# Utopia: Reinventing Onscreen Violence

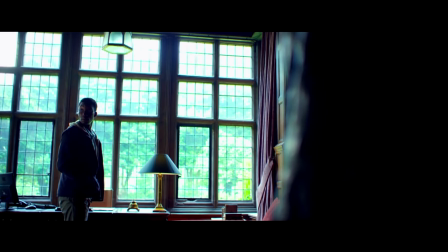[4:06]
And this dissonance is what makes the whole series so uncomfortable, being defined by a set of oppositions but not keeping these opposites separate.
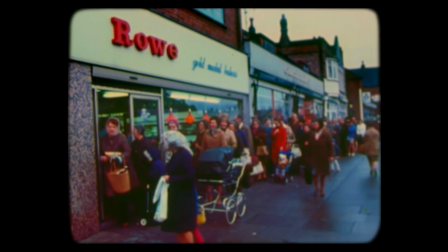[4:13]
Lines between our world and the world of the show are repeatedly blurred,
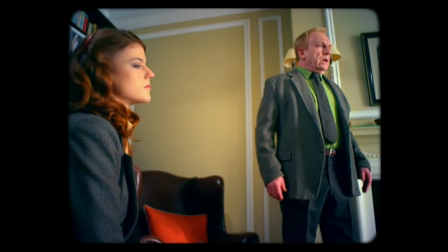[4:17]
particularly in the second series which uses genuine news footage and weaves its narrative into real-world political events, such as the assassinations of Aldo Moreau,
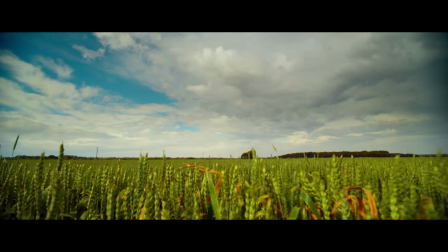[4:24]
Richard Sykes and Erin Eve in the 70s. Establishing shots will often emphasise nature, but the colours remain overly saturated and artificial.
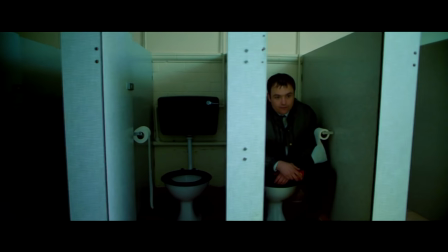[4:32]
Even the genre of the series, being a dark comedy, means that it is consistently navigating between laughter and distress.
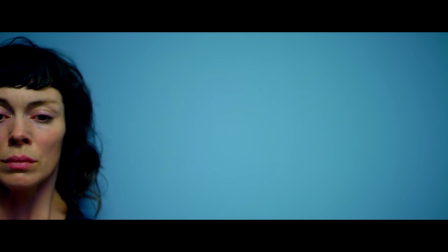[4:39]
Every component of the series is in a fine balance, a sort of conflict that reflects the show's complicated ethical dilemma,
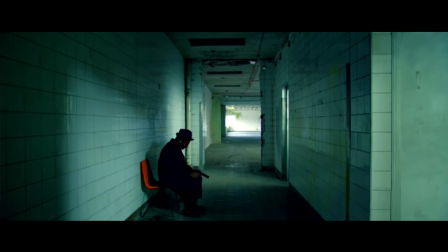[4:45]
which isn't easily divided into entirely right or wrong, with characters even switching sides.
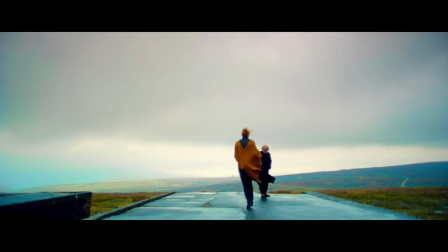[4:50]
But this betrayal of one side for another is in turn indicative of how each half infects its other.
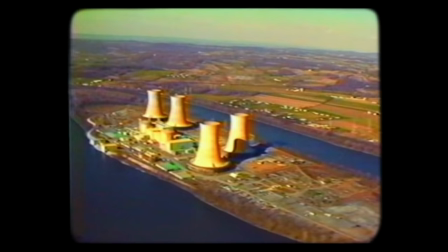[4:56]
Whether it's between fiction and reality, natural and artificial,
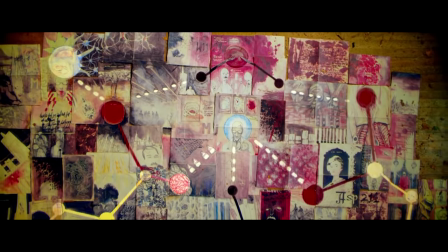[4:59]
comedy and tragedy, or utopia and dystopia, and so, as an audience, you never quite know where you stand.
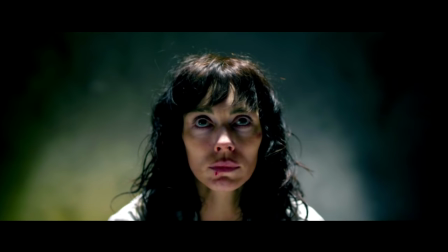[5:07]
Uncertainty is a big part of what might make something unsettling or disturbing, and in addition to its own abruptness,
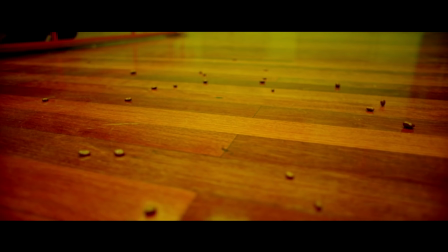[5:13]
the violence in utopia feeds off the anxiety produced by every component of its structure. Our heightened awareness of technical inconsistency,
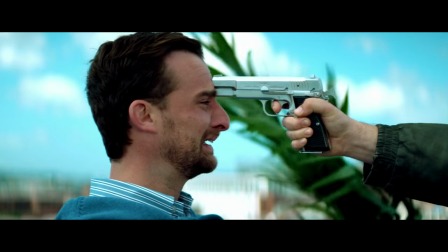[5:20]
the expectation that at any point the sliding scale of oppositions could suddenly favour the other extreme keeps us constantly on edge,
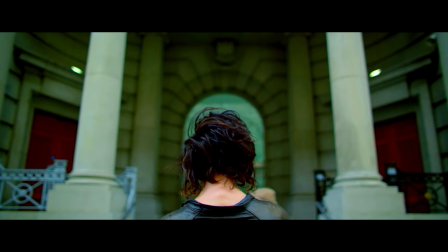[5:27]
the build-up of tension that you might expect before a fight or a jump scare exists continuously throughout each episode,
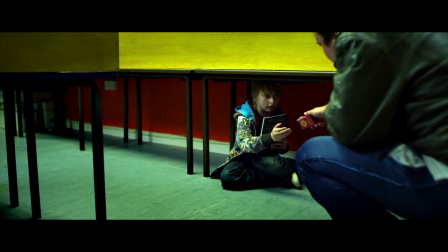[5:32]
without ever providing relief. This ensures that, even when the violence is only implied rather than explicitly shown, its emotional impact remains the same.
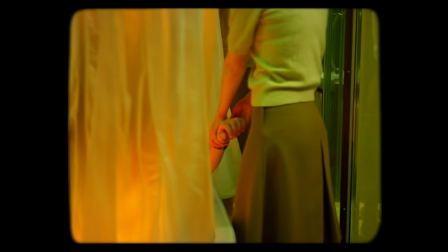[5:41]
The idea of being desensitised to violence revolves around that violence being familiar,
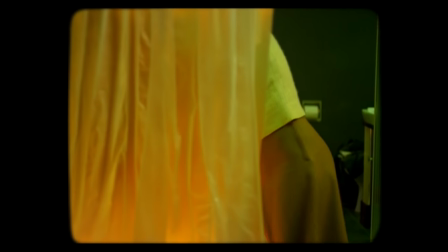[5:45]
cinematic and so overly fictionalised in a way that's easy to endure or even a way that's entertaining.
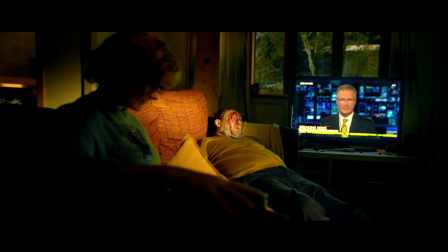[5:51]
Unfortunately, Utopia itself succumbed at least to this familiarity in the second season where the show began to feel more formulaic,
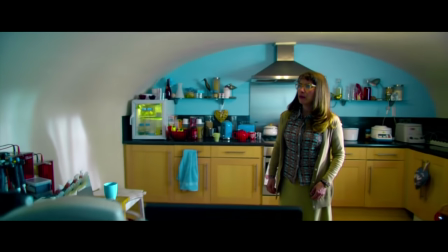[5:57]
with endearing characters predictably introduced only to inevitably be killed off by the end of the scene.
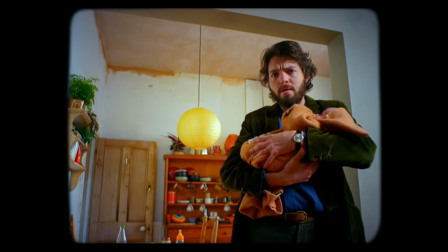[6:02]
Not that the series entirely lost its impact, but I felt that the violence here was definitely a lot easier to handle.
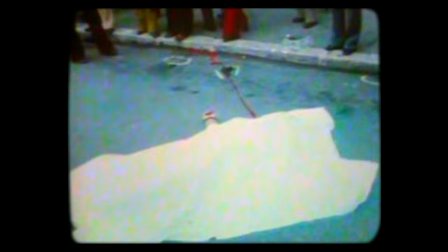[6:08]
Shock is a difficult thing to sustain. But still, Utopia showed that, even in an age when we have constant access to violence and gore, it can still be used to emotional effect.
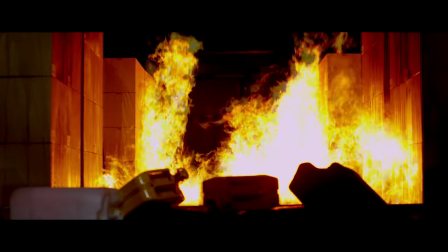[6:17]
In distancing itself from the conventions we've come to expect, its depiction of violence, while frank, isn't simple.
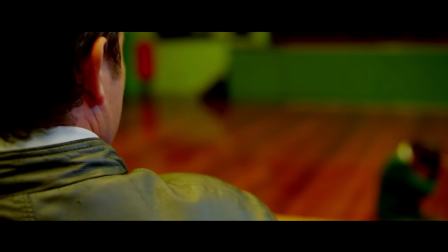[6:23]
Because violence isn't simple, whether it's against an individual, against a nation, or against the world.
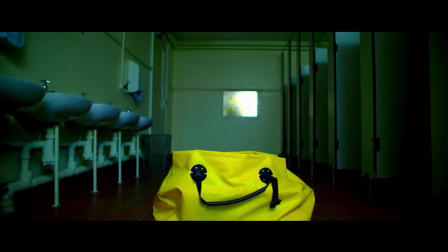[6:29]
And the iconic yellow bag, the bearer of Lee's trademark weapons, becomes an ironic smiley face, showing the destruction that can result from good intentions.
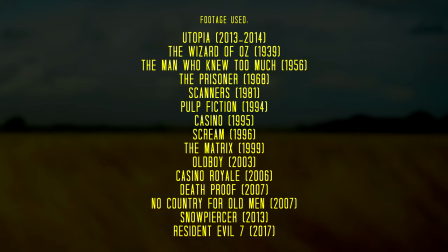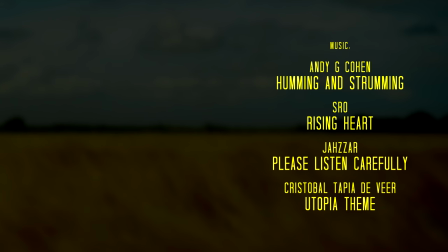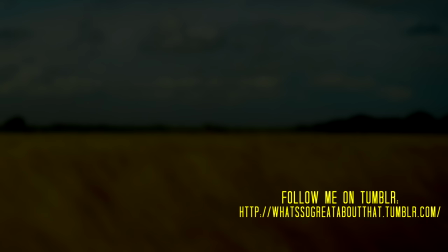video.